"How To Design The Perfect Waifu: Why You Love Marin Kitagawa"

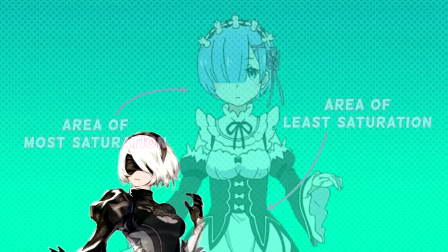1006s
This effect isn't just achieved through hue either, as in Rem's design it is accomplished through the difference in saturation between her eyes and dress,
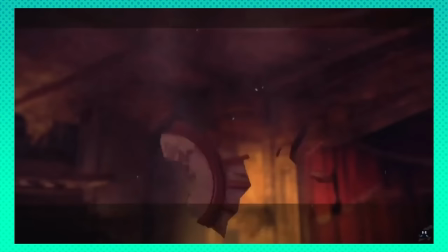1014s
and on 2B it is achieved through a difference in value.
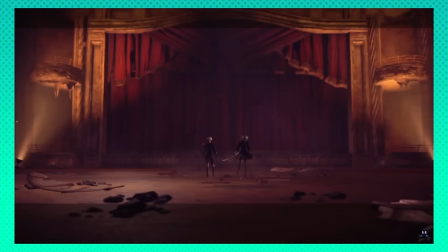1017s
Placing importance on the face doesn't just stop here however, as often the entire design is orchestrated to highlight this one key feature.
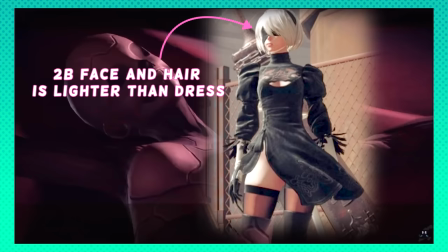1025s
Let's stick with 2B, whose light silver hair works in contrast with her dark black dress.
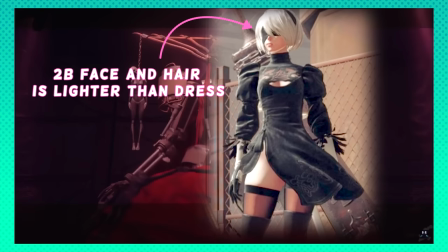1030s
This has an effect similar to seeing light at the end of a dark tunnel, serving to pull the viewer's eye to the area of lightest value.
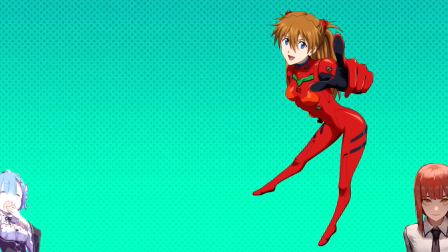1037s
We can see this same effect accomplished through Chroma and Hue with Rei, Rem, Makima and Baiken, whose hair is the most saturated part of their designs, while Asuka uses a different color within the same temperature range,
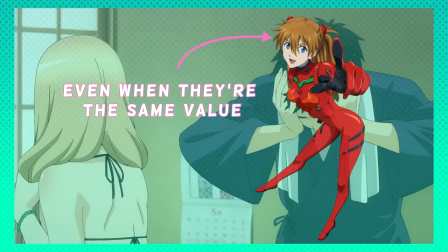1050s
orange, which we generally perceive as being lighter than red.
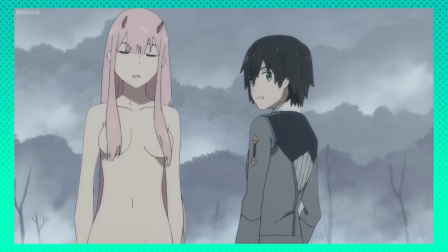1053s
Most of these characters also have body types that generally match that of Maureen, being slender with large heads and narrow shoulders.
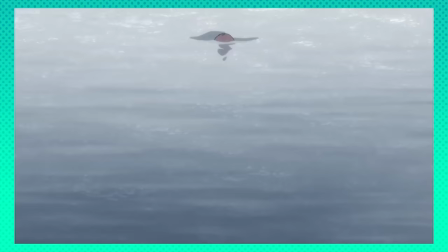1061s
And although characters like Rei, Asuka and 2B have breasts on the smaller end of the Spectrum it seems that most of the characters on this list share large busts that are almost
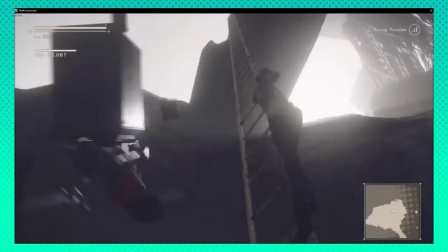1071s
Disproportionate with their slenderness bike and obviously taking the cake Speaking of cake all the characters mentioned seem to have designs that
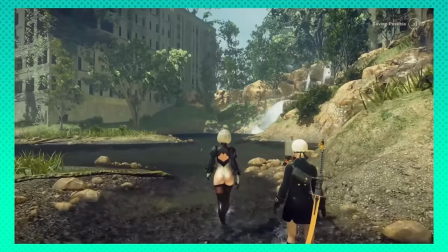1078s
place emphasis on their main assets to be for instance We're thigh high stockings and boots that are used to emphasize the long legs of
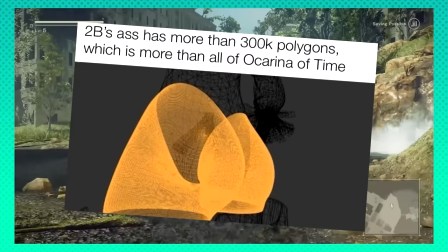1085s
the character design as a main feature as well as bringing Attention to her when her leotard is exposed Meanwhile,
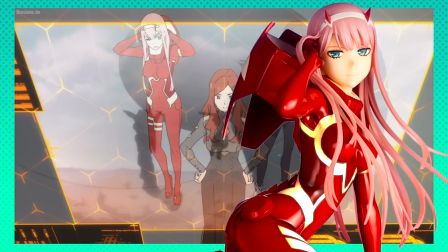1092s
Zero Two has light-colored bands that outline and bring attention to her anatomy.
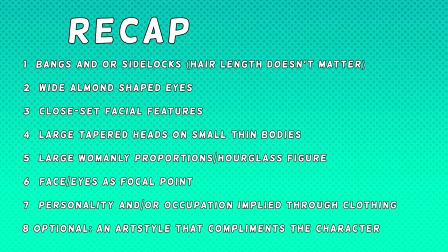1097s
So to quickly recap, what are the most common visual attributes shared across these characters? We can easily say through comparison that they share bangs and or side locks, wide almond-shaped eyes, a closed set of facial features,
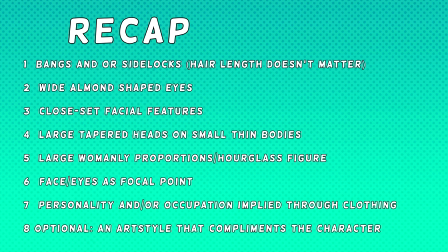1112s
large tapered heads on small thin bodies, large womanly proportions, their face and eyes are used as a focal point, their personality and or occupation implied through their clothing and character design, and optionally an art style that complements the character.
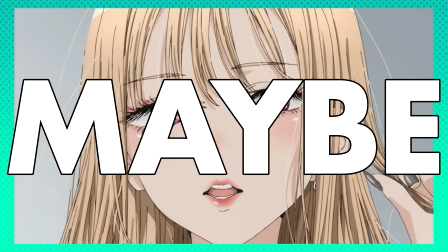1128s
Now, are these eight observations the key to appealing character design?
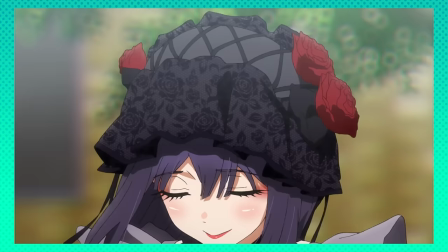1133s
Maybe. At the end of the day, these are just observed patterns, and although they can give a good idea of the things that make a character design a hit,
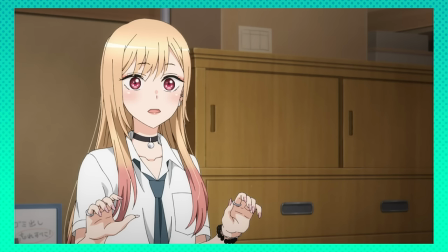1141s
no one, not even the artists themselves, really know what it is that adds that extra bit of magic to a design.
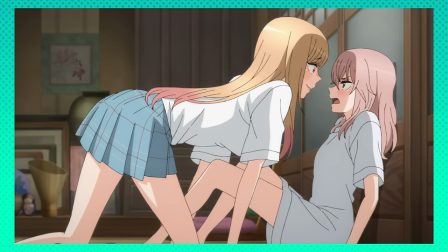1147s
I do think this list has some legitimacy, however. The fact that these attributes find themselves shared across most of the characters in this small pool
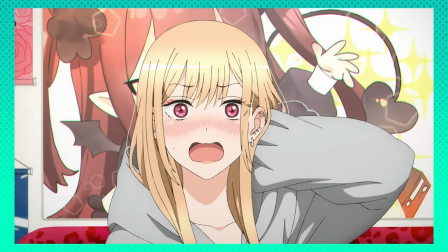1156s
means that there has to be some sort of correlation between these observations and their popularity.
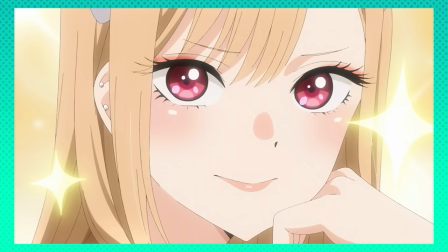1162s
The choices of what to include and what to omit within any particular design are always deliberate choices made by the artist,
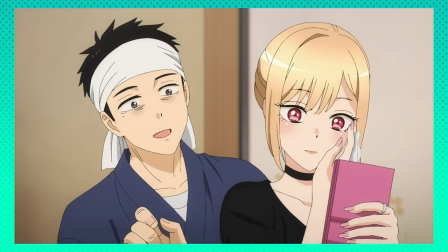1169s
and what makes them good decisions is whether or not they're informed.
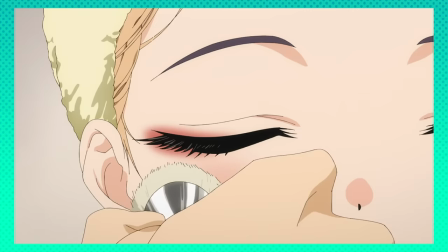1173s
Something as seemingly superficial as a character's eye shape or color palette or
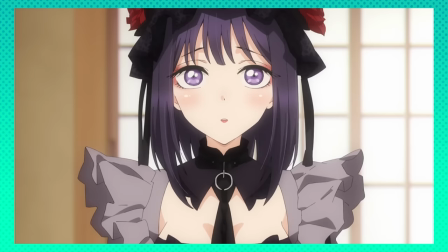1178s
accessory can tell you a lot about a fictional being without them saying so much as a word.
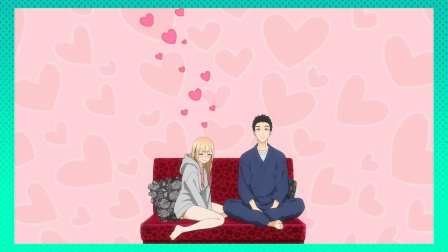1184s
The things that make up a character, as well as the characters themselves, are symbols.
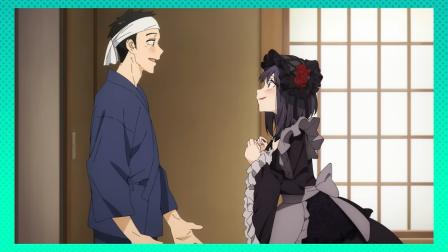1189s
And we can't understate the importance of these symbols when it comes to conveying the essence of a character.
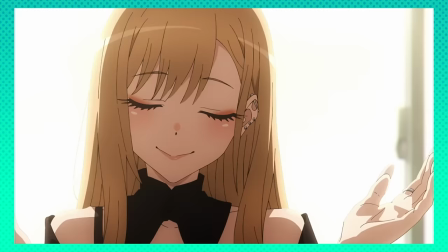1196s
That's why, as a character designer, it's important to know what these semiotics mean so that we can use them to the best of our advantage.
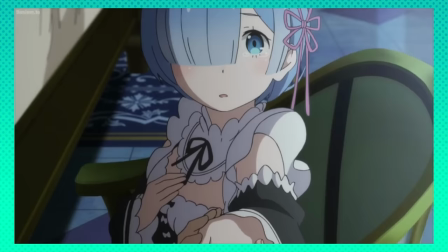1204s
In the same way, you're immediately aware that Rem is meant to be a bashful maid, or that Baiken is meant to be a badass samurai. You know immediately, from just a glance, that Mari was meant to be loved.
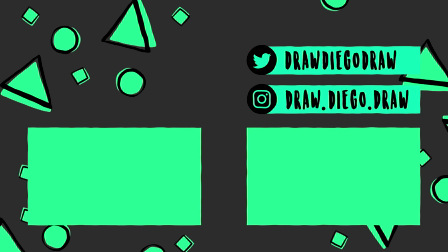1222s
Hey everyone, just wanted to thank you guys for watching till the end. I know this is probably a little different from the type of video that you're expecting from me, and I'll definitely be doing more standard tutorials in the near future, but I wanted to try out this sort of video essay style and I want to make this channel a place where not only do
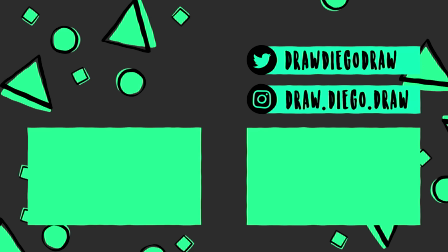1240s
I teach people about how to draw art, but I also try to analyze art itself. So if you like this type of video and you want to see more about it, please tell me in the comments and stay tuned for the standard tutorials as well. But thank you guys for watching and I'll see you in the next one.